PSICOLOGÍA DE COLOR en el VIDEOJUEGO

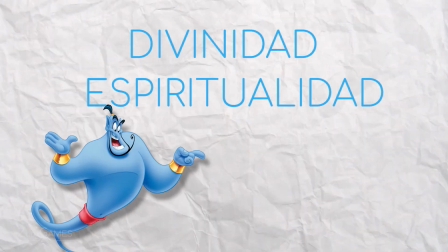251s
No son pocas veces las que nos hemos encontrado seres mágicos en el cine de este mismo color. la utilización del morado es muy interesante porque comparte algunas connotaciones negativas con el verde.
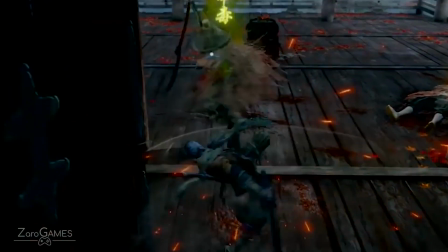261s
Por ejemplo, el verde también suele relacionarse con la toxicidad y el veneno, pero esto también puede derivar al morado.
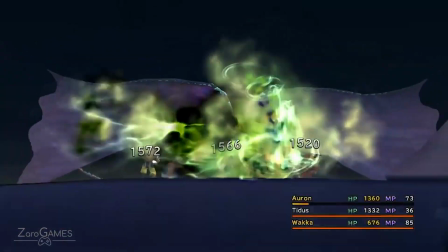267s
Es por eso por lo que en muchos juegos RPG o JRPG podemos ver que cuando un enemigo no se envenena,
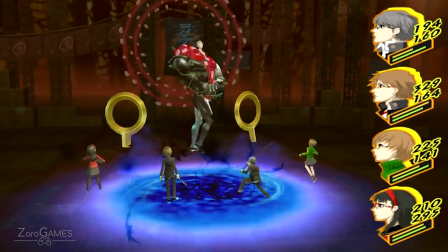273s
esto se ve representado de alguno de los dos colores, aunque diría que es más habitual verlo de color morado.
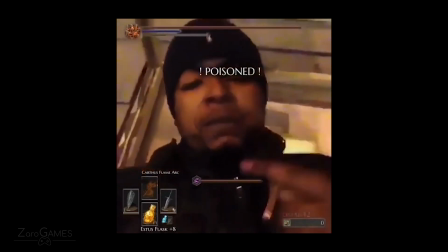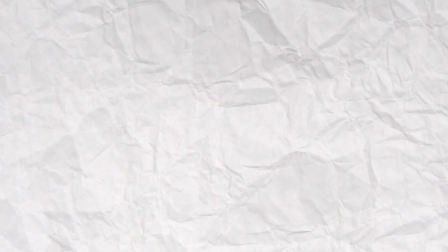285s
y antes de que alguien lo comente obviamente que no en todos los videojuegos tenemos esta disposición de colores algunas entregas se basan en su estética personal
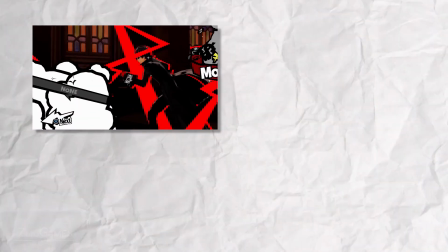293s
para determinar qué colores utilizar en su interfaz persona 5 es un gran ejemplo de esto tiene un estilo propio tan identificativo que mantiene su estética hasta el
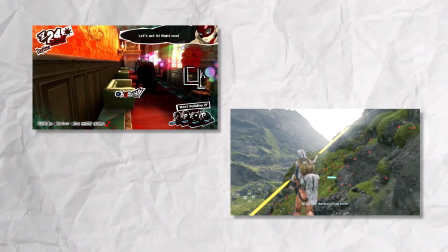302s
último detalle de the stranding entra también dentro de este grupo. En otros casos tiene que ver principalmente con la cultura y el país en el que se haya desarrollado el juego.
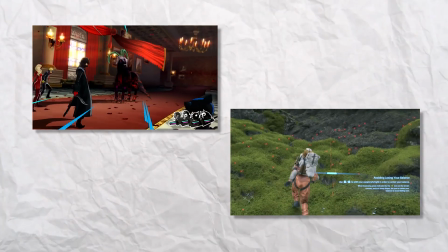311s
En todos los sitios no se interpreta el color de la misma manera.
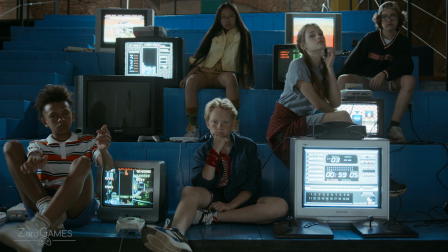314s
Con estos ejemplos vemos cómo el videojuego utiliza el color para interactuar directamente con el jugador o jugadora.
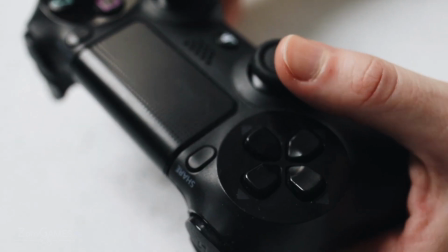320s
No aporta nada a la trama de este, pero sí nos ayuda directamente a entender ciertos elementos de la jugabilidad. Es por eso por lo que lo he llamado uso extra-diegético, ya que no aporta nada a la historia del juego en sí, pero ayuda al jugador a interpretar lo que hay en pantalla.
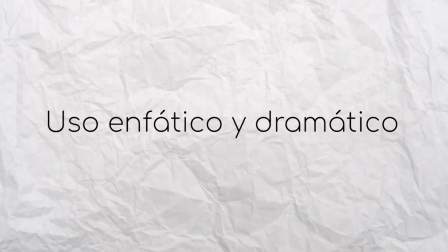335s
Ahora vamos a hablar del grupo al que he llamado uso enfático y dramático. En este apartado ya vamos a ver verdaderas similitudes en el uso del color con el cine.
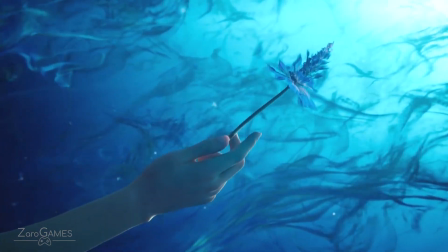344s
Aquí ya empezamos a ver una intención dramática que acompaña y enfatiza la acción que se está llevando a cabo en la escena. Vamos a ver ejemplos con algunos de los colores que hemos nombrado anteriormente, pero antes debemos tener claro una cosa.
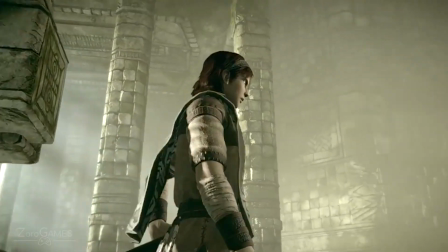356s
Los colores y lo que puedan transmitirnos está muy ligado al contexto ya que otros colores acompañen.
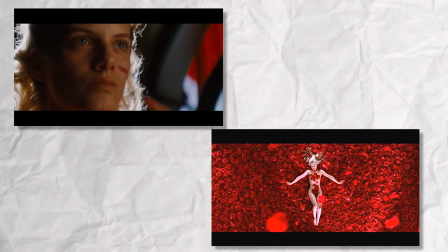361s
El mismo rojo puede simbolizar violencia como pasión. Es por eso por lo que debemos tener en cuenta qué está pasando en la escena.
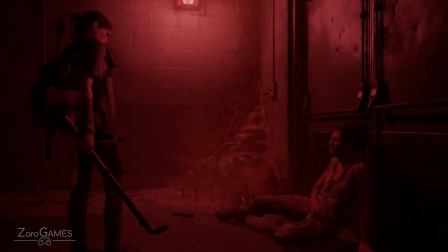368s
Un buen ejemplo es cuando Ellie tortura a Nora, una de las amigas de Abby, para que delate su ubicación.
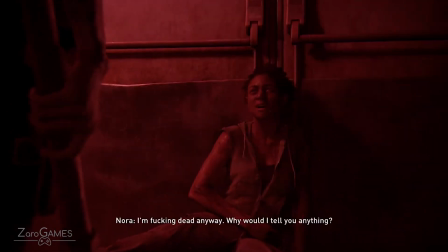373s
El rojo predomina en la escena, haciendo todavía más palpable la brutalidad de la situación que están viviendo los personajes.
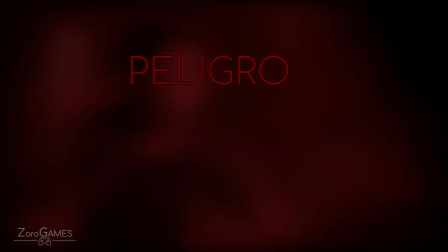379s
Los significados más frecuentes de este color en cine suelen ser peligro, agresividad, la violencia anteriormente mencionada, ira...
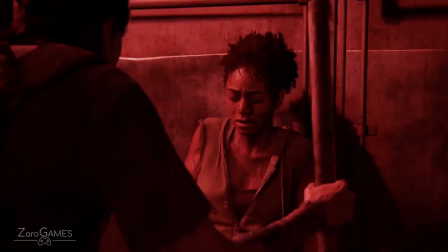387s
En este caso potencia el sentimiento más evidente que manifiesta Ellie. Cólera. Está furiosa.
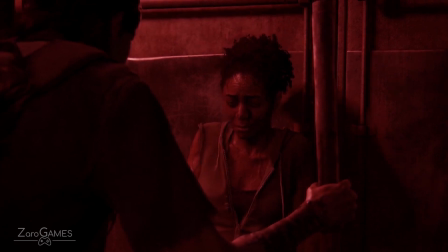393s
Solo quiere saciar su sed de venganza y va a hacer todo lo posible para lograrlo.
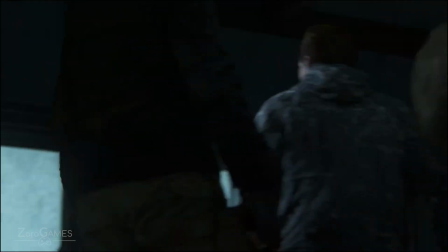397s
Por otra parte, también podría simbolizar la transformación que ha habido en el personaje, lo sanguinaria y violenta que se ha vuelto desde que le quitaron una parte de ella.
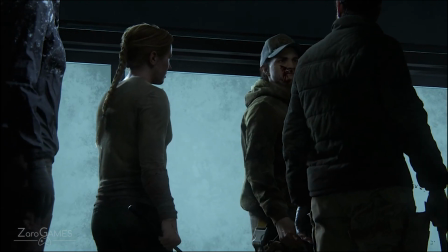405s
El rojo también es relacionado con la sangre, como he dicho en el apartado anterior, y podría indicarnos de alguna forma el derramamiento que tendrá lugar a manos de la protagonista.
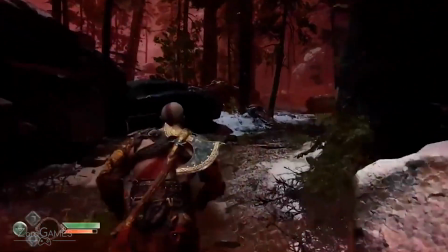413s
Otro ejemplo de esta fórmula con el mismo color es God of War, cuando Kratos va a desempolvar las espadas de Kaos.
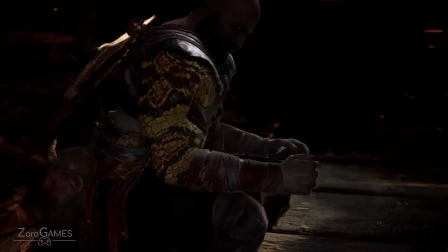419s
Esta parte emocionalmente es muy potente porque va a sacar a la luz algo que hace años intenta ocultar, sus orígenes más violentos y sangrientos.
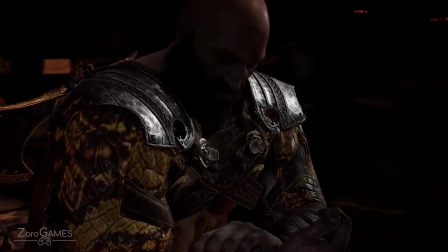427s
No es por lo tanto casualidad que cuando las usamos por primera vez en este título, predomine el color rojo. Solo con estos ejemplos seguro que ya veis la diferencia entre el uso extradigético con el enfático y dramático, ¿verdad?
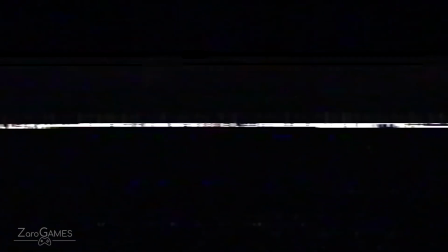438s
Son el mismo color, pero los utilizamos en contextos distintos. De todas formas, vamos a ver más.
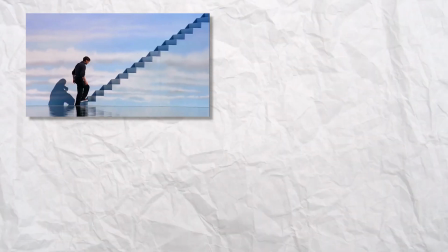443s
Los colores fríos nos provocan un gran abanico de estímulos. El azul, dependiendo de cómo se aplique, nos puede transmitir calma y serenidad, pero también podemos vincularlo a la distancia.
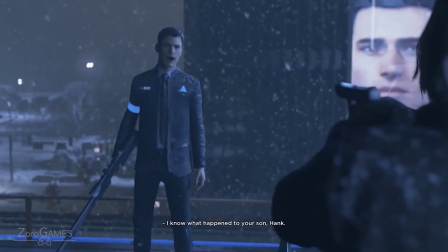452s
En esta escena de Detroit Become Human, aparte de recrear una situación climatológica,
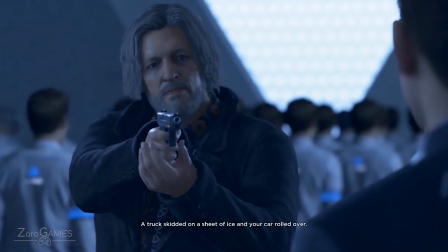456s
también hace una función expresiva, incrementando la sensación de distancia que hay entre estos dos personajes.
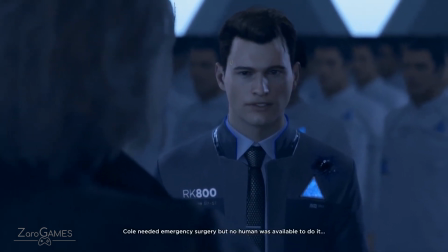462s
De hecho, si os percatáis en el arco de Color y Hank, la mayoría de las veces predominan los colores fríos,
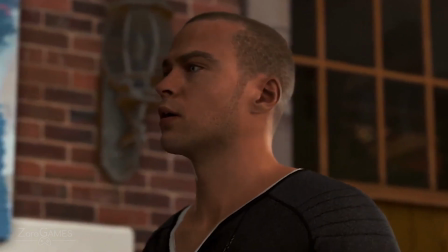467s
a diferencia de otros arcos como puede ser el de Marcus, que tiene colores más cálidos y vibrantes. Sin embargo, con el mismo color podemos ver escenas como esta.
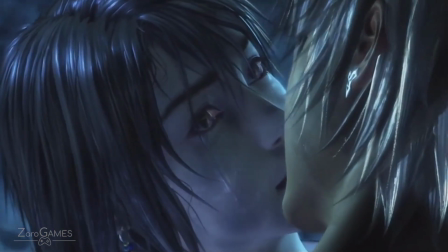476s
Predomina el azul, pero no es una escena que nos inspire distancia, lejanía o frialdad. Todo lo contrario nos transmite paz e intimidad.
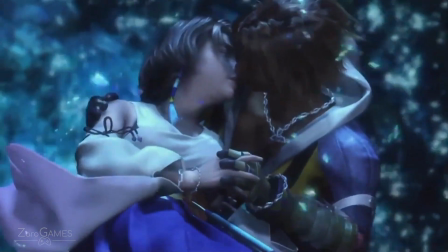484s
Es como si United 2 estuvieran aislados de todo, que el resto del mundo no existe y solo están ellos dos.
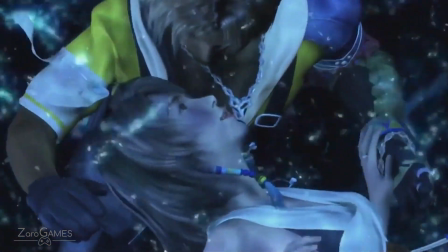490s
Es un montaje precioso, además de que la música acompaña perfectamente al conjunto.
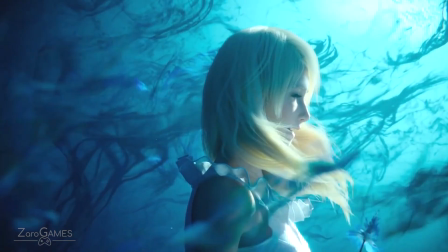495s
Hay una escena estéticamente similar en otra entrega de la misma franquicia, Final Fantasy XV, en la que podemos ver cómo se emplea este color de forma distinta.
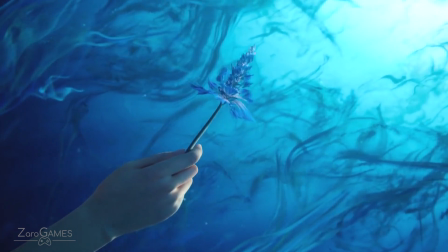503s
En este segundo ejemplo, Luna Freya se está despidiendo de Noctis. Ella ha muerto y se le ha aparecido en sueños para decirle su último adiós.
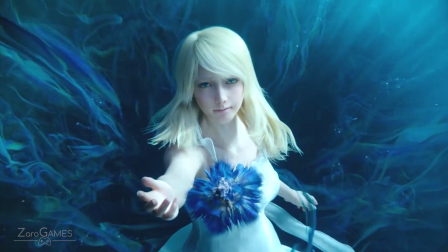510s
Vemos como en la escena cada vez los colores se van volviendo más y más fríos. Noctis no es capaz de alcanzarla, y el azul potencia ese sentimiento de lejanía en el espectador.
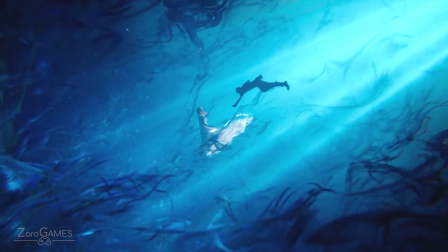519s
Si comparamos ambas escenas a la vez, percibimos que el azul no es el mismo empleado en una que en otra,
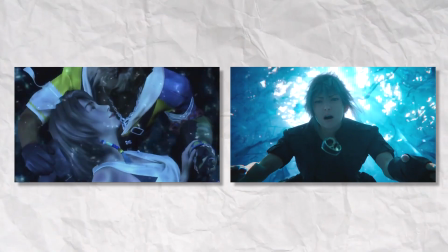524s
además de ser acompañado por colores diferentes, aunque el que predomine es el anterior nombrado, generando sensaciones distintas. En fin, chicos, quien me diga que los videojuegos no son artes se las verá directamente contra mí, de verdad.
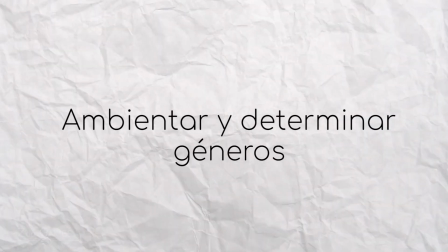539s
En este apartado vamos a diferenciar cómo se aplica el color a la hora de ambientar una situación concreta
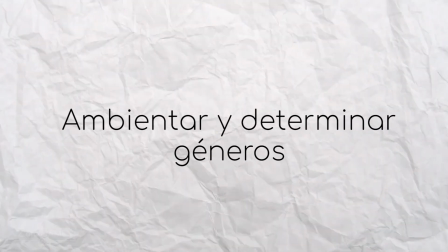544s
en el videojuego y cómo el uso de este también dependerá y variará según el género al que juguemos.
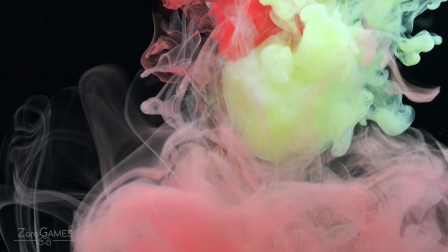550s
Dependiendo de cómo se aplique el color no solo enfatiza emociones, también puede ayudar a recrear una ambientación o atmósfera en concreto.
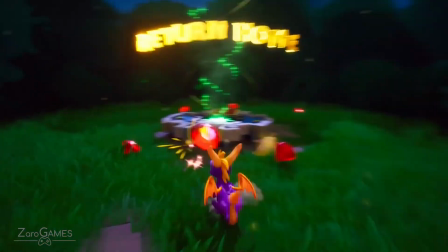557s
Muchos videojuegos se constituyen a partir de fases o niveles, por lo tanto,
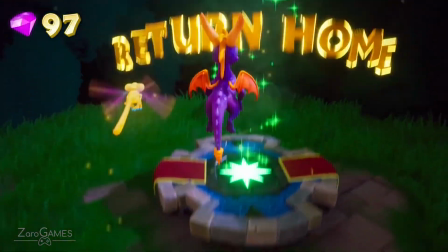561s
el uso apropiado del color en cada uno nos dará a entender en qué estado está el entorno en el que el personaje se encuentra.
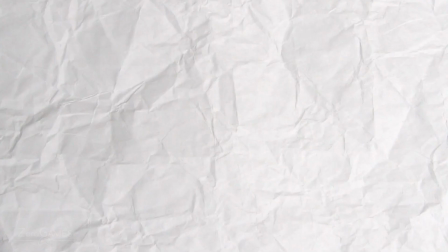567s
Os voy a poner un caso que seguro que os gusta porque sé que lo echéis de menos. Jack and Daxter, el legado de los precursores.
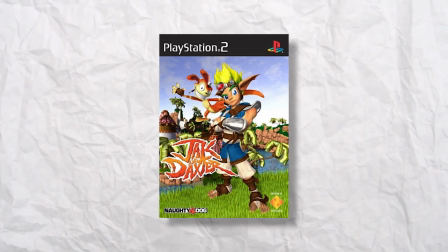573s
De por sí es un juego muy colorido, con colores muy vivos y alegres que ayudan a crear una atmósfera bastante jovial, pero dentro del mismo, a medida que avanzamos, vemos como los colores varían según el nivel.
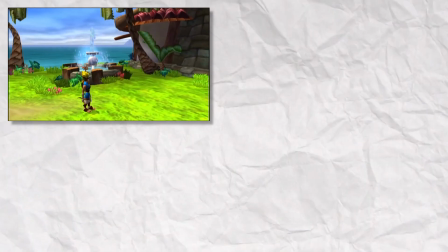583s
No es la misma representación de color que tenemos en la aldea de Sandover con la que tenemos, por ejemplo, en la aldea de Piedra.
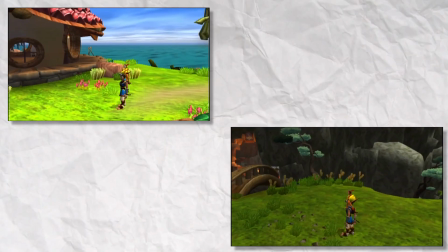588s
Mientras que la primera tenemos colores más vibrantes que nos ayudan a percibir un ambiente más alegre dado a que su simbolismo tiende a ser positivo,
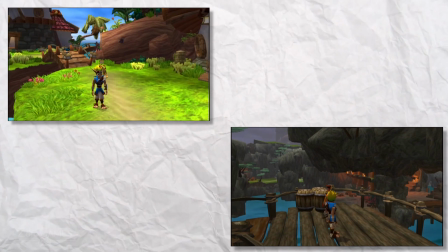595s
como el verde de la hierba, las palmeras, el azul del cielo, del mar... La otra es totalmente distinta porque está desbastada.
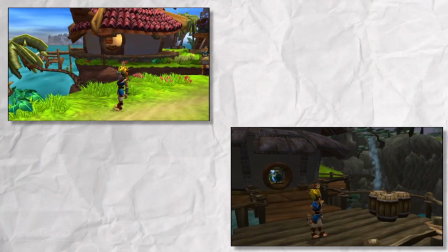602s
Ya no tenemos colores tan vibrantes, son menos saturados y ni siquiera el cielo es azul.
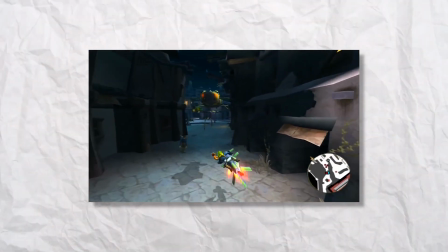607s
Y si comparamos la paleta de colores en el legado de los precursores con la que tenemos en Jack 2, el renegado, vemos una gran diferencia.
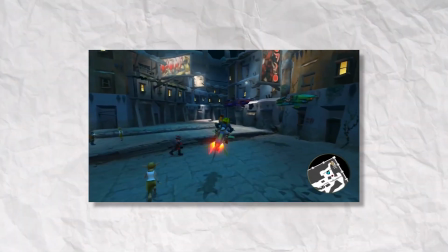614s
El segundo, la representación de colores más seria. No hay colores tan saturados, dándonos a entender que este juego es de una temática bastante más seria y madura.
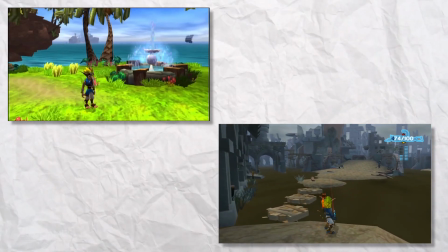623s
Ya no se percibe la jovialidad del primer juego. Esto ayuda también a darle cierta ambientación triste a Villarefugio.
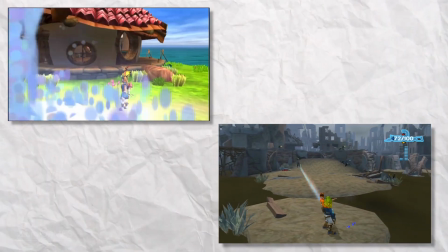629s
Los colores en su mayoría son grises, y el gris es un color que de por sí nos transmite seriedad al ser demasiado neutro.
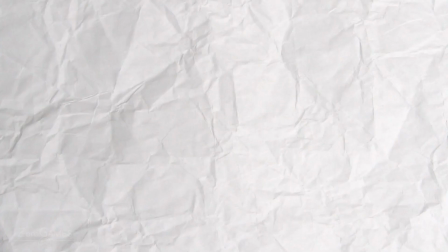636s
La ausencia de estos denota la falta de algo, y en este caso podría referirse a la libertad.
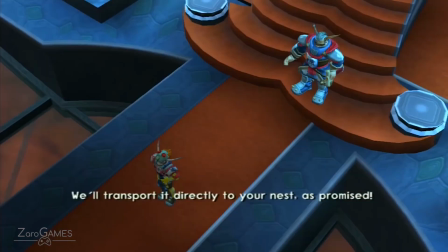641s
Recordemos que Villa Refugio es básicamente atormentada por la dictadura del varón.
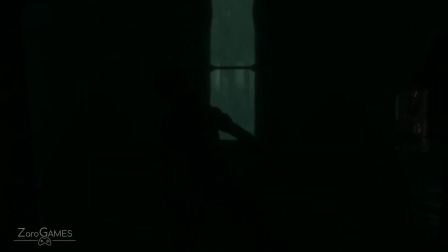645s
Por otra parte, Bioshock es un ejemplo magistral para hablar sobre cómo aplicar el color para crear una atmósfera asfixiante. El verde, dependiendo de cómo se aplique, nos genera estímulos negativos.
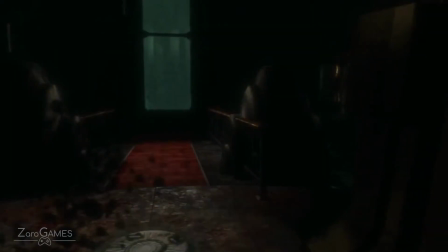656s
También nos suele producir cierta incomodidad y, en este caso, ayuda mucho a crear esa atmósfera opresiva que esta obra está decidida a transmitir.
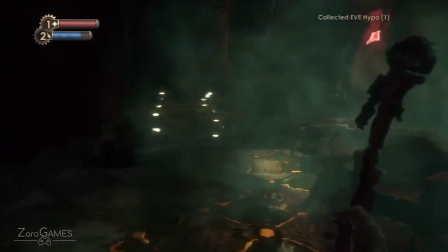664s
Si nos dedicamos a analizar este título, podemos percatarnos de que ese es el color predominante, que nos ayuda a sumergirnos en la situación que propone el juego.
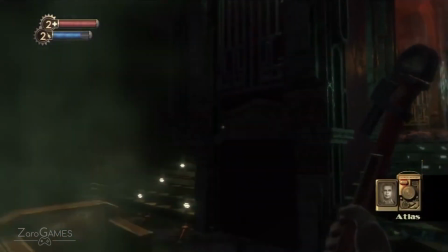671s
Estamos a kilómetros de la superficie, rodeados por agua y en una ciudad totalmente hermética y hostil.
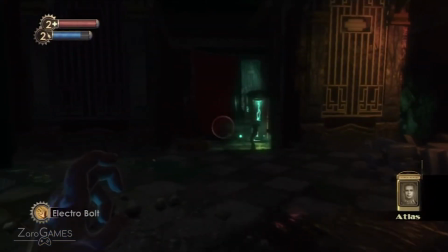678s
Y el uso de este color es lo que provoca que nos genere esta sensación de peligro e incomodidad.
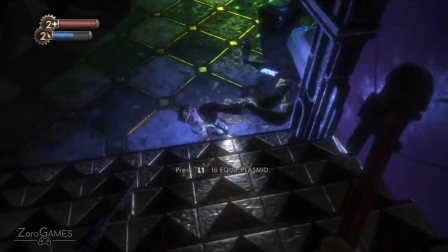682s
Otro título que recurre mucho al verde para generar una atmósfera asfixiante es Resident Evil 2, el remake.
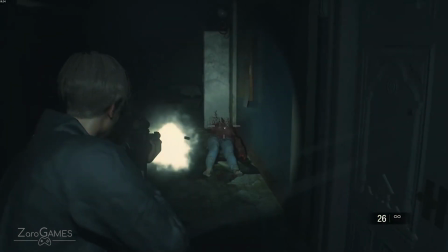689s
Juega mucho con espacios cerrados y poco luminosos y cuando tiene oportunidad introduce el color verde para potenciar estos estímulos.
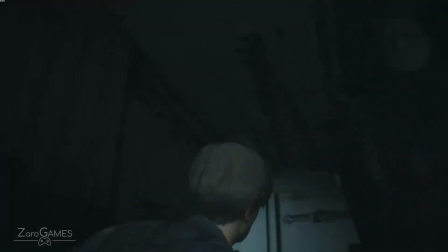696s
Aunque el verde también solía utilizarse en un contexto muy interesante. ¿Os acordáis de Matrix?
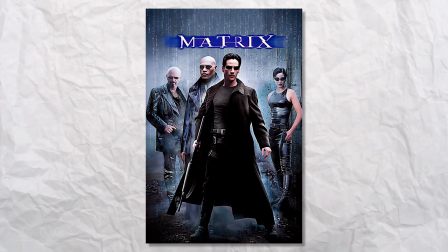703s
Primero, para entender esto, tenéis que saber qué significa etalonaje.
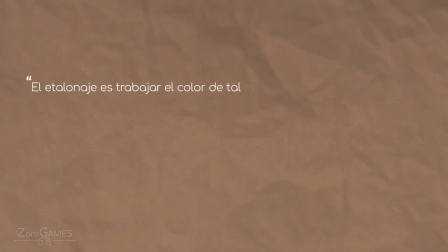708s
El etalonaje es trabajar del color de tal manera que se crea un ambiente ideal para cierto
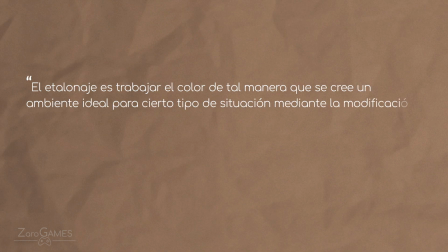713s
tipo de situación mediante la modificación de los colores y su temperatura en un vídeo o escena.
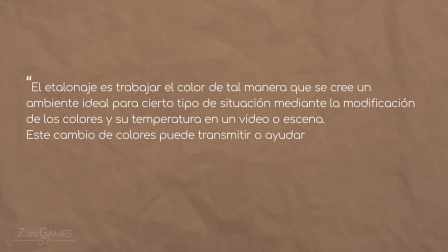719s
Este cambio de colores puede transmitir o ayudar a transmitir más rápidamente las emociones de una escena.
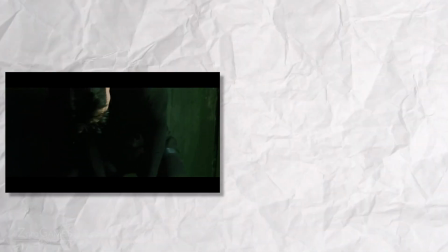726s
¿Os ha quedado claro, verdad? Bueno, en esta película podemos apreciar que cuando están dentro de Matrix, el etalonaje es distinto a cuando están despiertos.
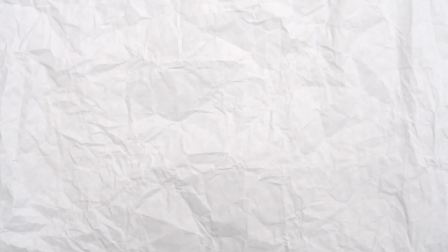734s
Esto no es una simple decisión estética, va un poco más allá.